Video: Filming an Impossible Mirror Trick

Today I'm going to make a video where I'm filming selfie style and I walk up to a mirror, film myself. Should we just cut that? Today I'm going to make a video where I'm filming with my cell phone selfie style. I'm going to walk up in front of a mirror, do a little how do you do wave and then the camera is going to mysteriously drift back from my cell phone and do an over the shoulder and I'm gonna do a what into the camera. So the gag is that you think I'm filming the video and then out of nowhere this mysterious second camera reveals that it's actually filming and the fun of seeing the video is that you're trying to figure out how it was filmed. The way this trick is normally done is very effects heavy. People will often film themselves in a mirror, drop the camera, and so it's just a person standing in front and the audience can tell that effects have been used. But I want to do it in a much simpler way that will confuse people and leave them wondering how it was done. The key to a good magic trick or trick video is not leaving the audience with enough information to think they know how it was done. This is going to be a very easy video to film. I'm essentially gonna film it just the way you see it except I'll have my wife holding a camera just above my phone and she'll track with
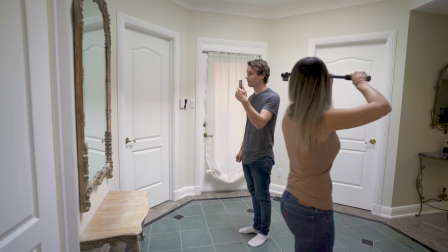[1:50]
me as I walk in and then she'll pull back over my shoulder and I'll look back and really the technical secret is that I just have to erase her and the camera out of the footage. So that's the plan. Let's go film it. Wanna go film? Wanna go make a movie? Wanna go make a movie? Yeah, okay.
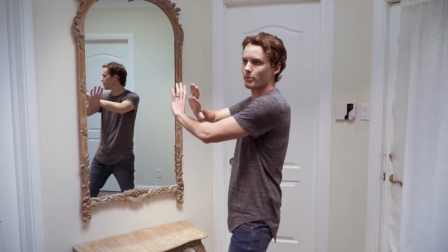[2:17]
I'm going to use this mirror to film. You know, if it was a big wall of mirror and I'm filming in front of it,
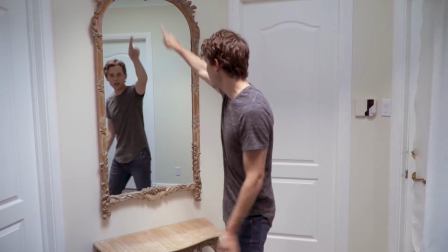[2:25]
you wouldn't have any environment to see that it's a mirror so having this frame here is
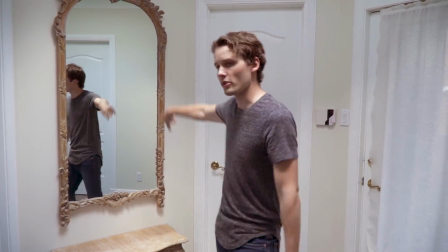[2:31]
going to lock in that you know there's walls there's an environment there's just a small piece of them here there's
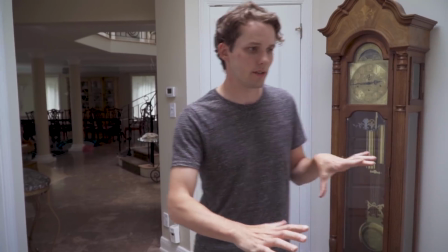[2:37]
always good to give the audience those cues as to where they are this is also a good space because I can walk in like this and then my wife
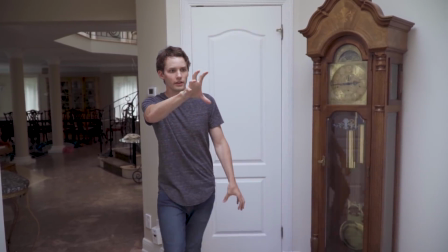[2:45]
can be filming the secondary camera and she can walk back here to reveal so if I was in a you know bathroom or a
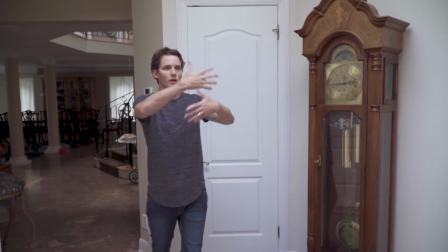[2:53]
small space there would be that room to walk back and reveal so it's a good space to film.
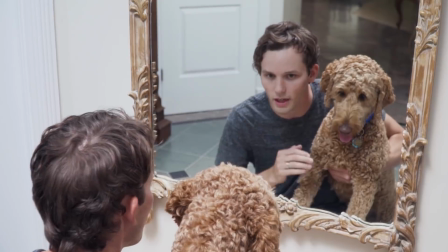[2:59]
It's hair and makeup time.
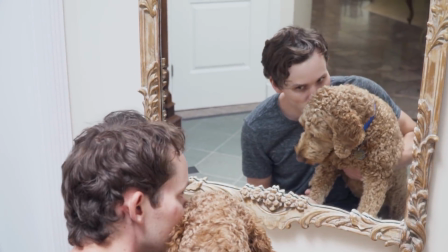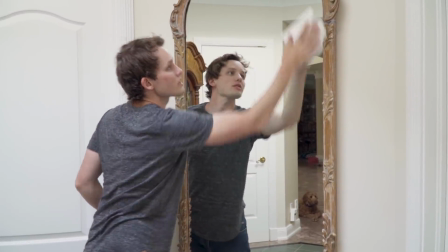[3:09]
I gotta get the sponges out.
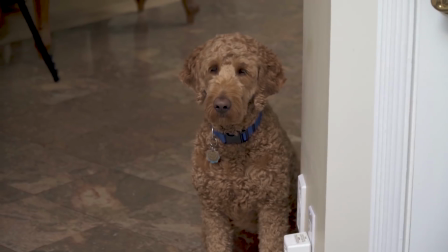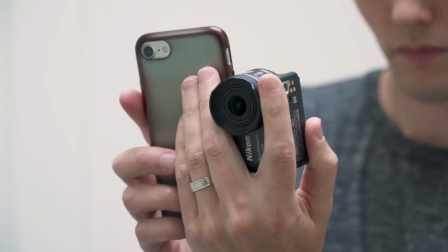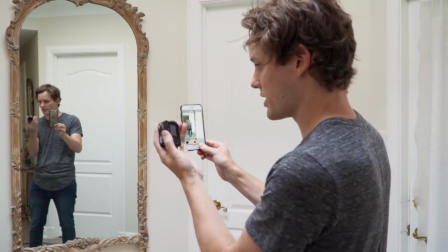[3:20]
It needs to look like I'm filming with my iPhone but I'm gonna secretly film it with this camera because
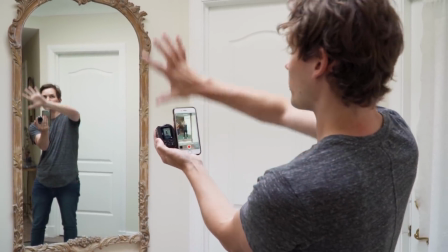[3:28]
it's a lot wider and gets a lot more of the settings and I have options to crop in on it.
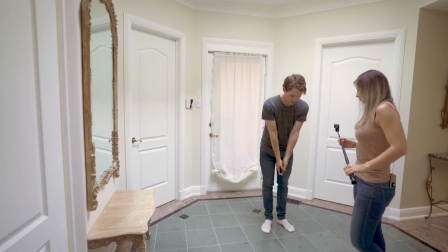[3:35]
Just think, stay with these lines. Okay. Keep the stick on these lines.
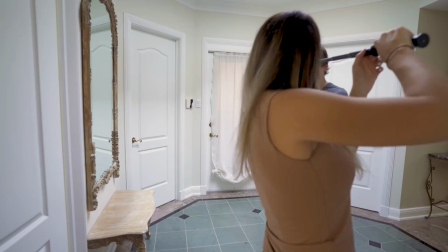[3:41]
Okay. And horizontal. No
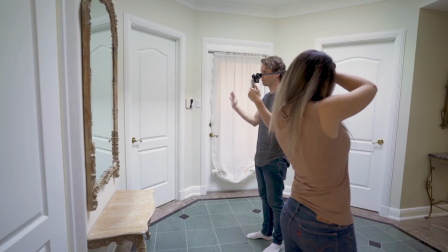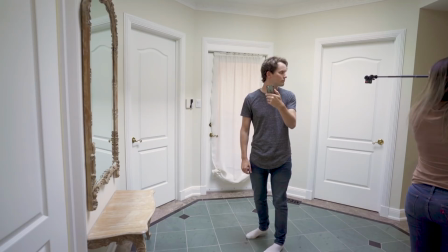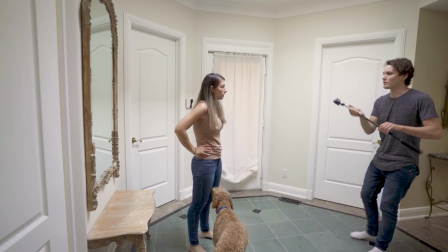[3:56]
matter if it's like down, go like, make sure to brace it so it doesn't slip off the thumb.
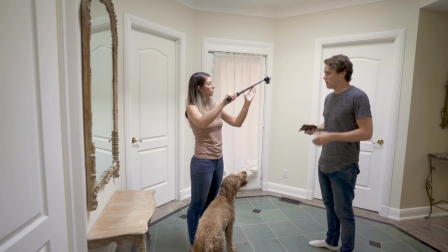[4:03]
That's hard. Okay, so can I put, where's the closest I can hold my hand? That's good, yeah, just get it a little more horizontal.
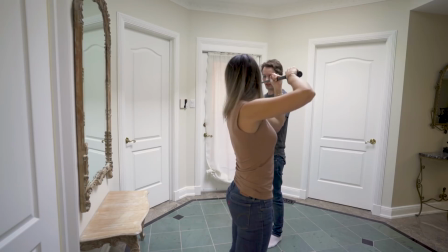[4:10]
Gotta hold it down. Yeah, that's good, yeah. and then I go maybe take a step you